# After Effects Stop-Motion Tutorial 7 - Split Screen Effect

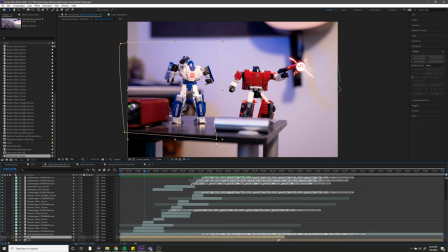[8:10]
So if that edge was shifting around, then you could tell that there was something going on because, you know, the table should have a straight edge. But you can't really see the blackness of this edge shifting up and down or left and right. So that's why I strategically placed the cut there. It's also why I cut up here before we got to the things I have hanging on my wall right there.
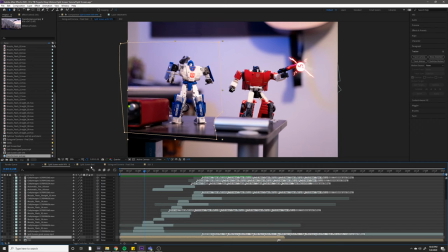[8:28]
It just makes it harder to see. It makes it look a little bit cleaner. So just to review the workflow here,
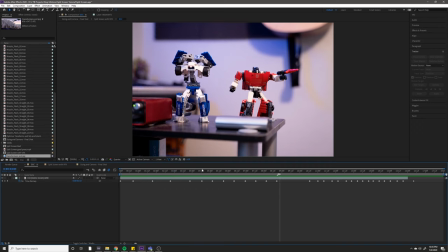[8:34]
we've got this first composition where I did my time remapping as I normally would and as I previously described in my other tutorials.
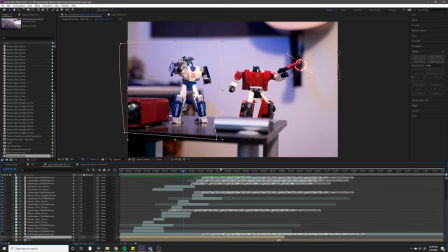[8:41]
I've got the second composition where not only did I do my visual effects, where I overlaid all these gun visuals and things like that, laser visuals, but I did the split screen masking. So I duplicated the original composition, I dragged it over to the appropriate time,
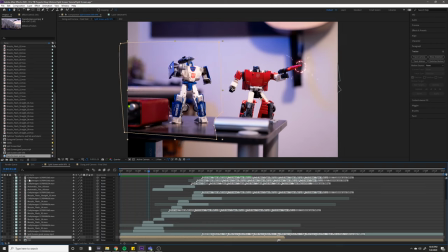[9:00]
and then I put a mask on it to combine the two pieces of footage. So that's what the second intermediate composition is doing.
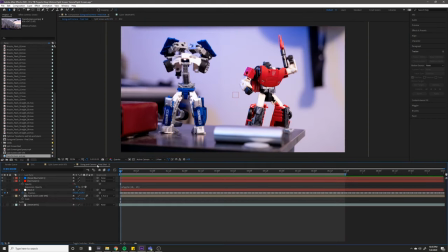[9:07]
It's doing pretty much all the visual effects, including the split screen. And then this third composition is what I'm considering the final composition.
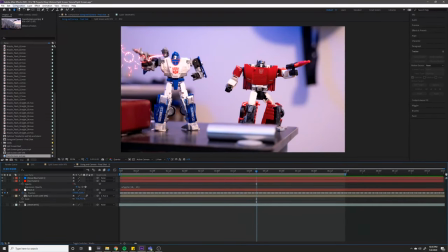[9:15]
It's where I added camera shake, which again, I explained that in a previous tutorial. And the composition setting size for this is what I want my final video to be.
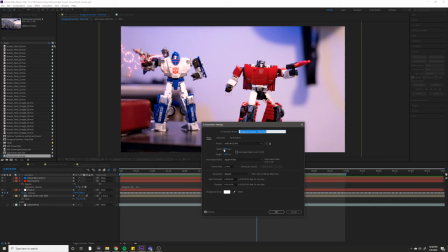[9:23]
So I'm hoping this final video is going to be in 4K. So I've got 3840 by 2160 there,
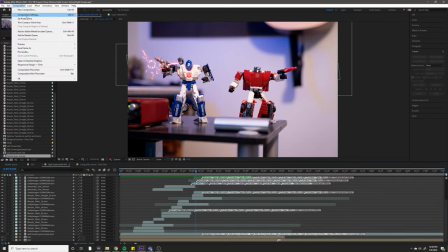[9:29]
as compared to the intermediate composition where I just left things full size because I have no reason to crop it.
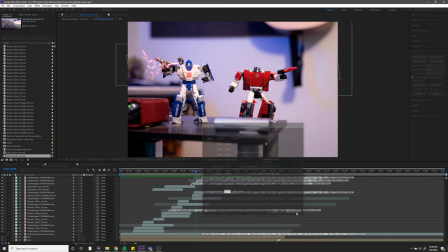[9:35]
That is the full size of my original images.
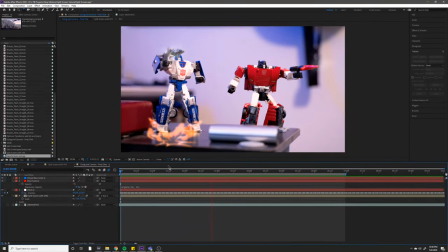[9:38]
And so yeah, I just wanted to make this video to share that split screen tip because, as I explained, it can be really hard to animate multiple objects at once. And if you can frame your shot in a way that you can take advantage of split screen,
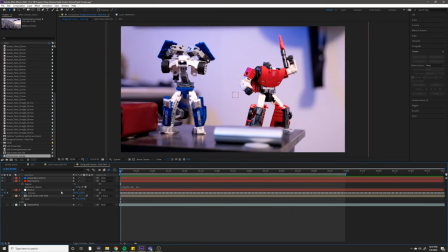[9:50]
it just makes it so much easier. and thanks for watching. So I hope this helps, and stay tuned for more After Effects stop motion tutorials.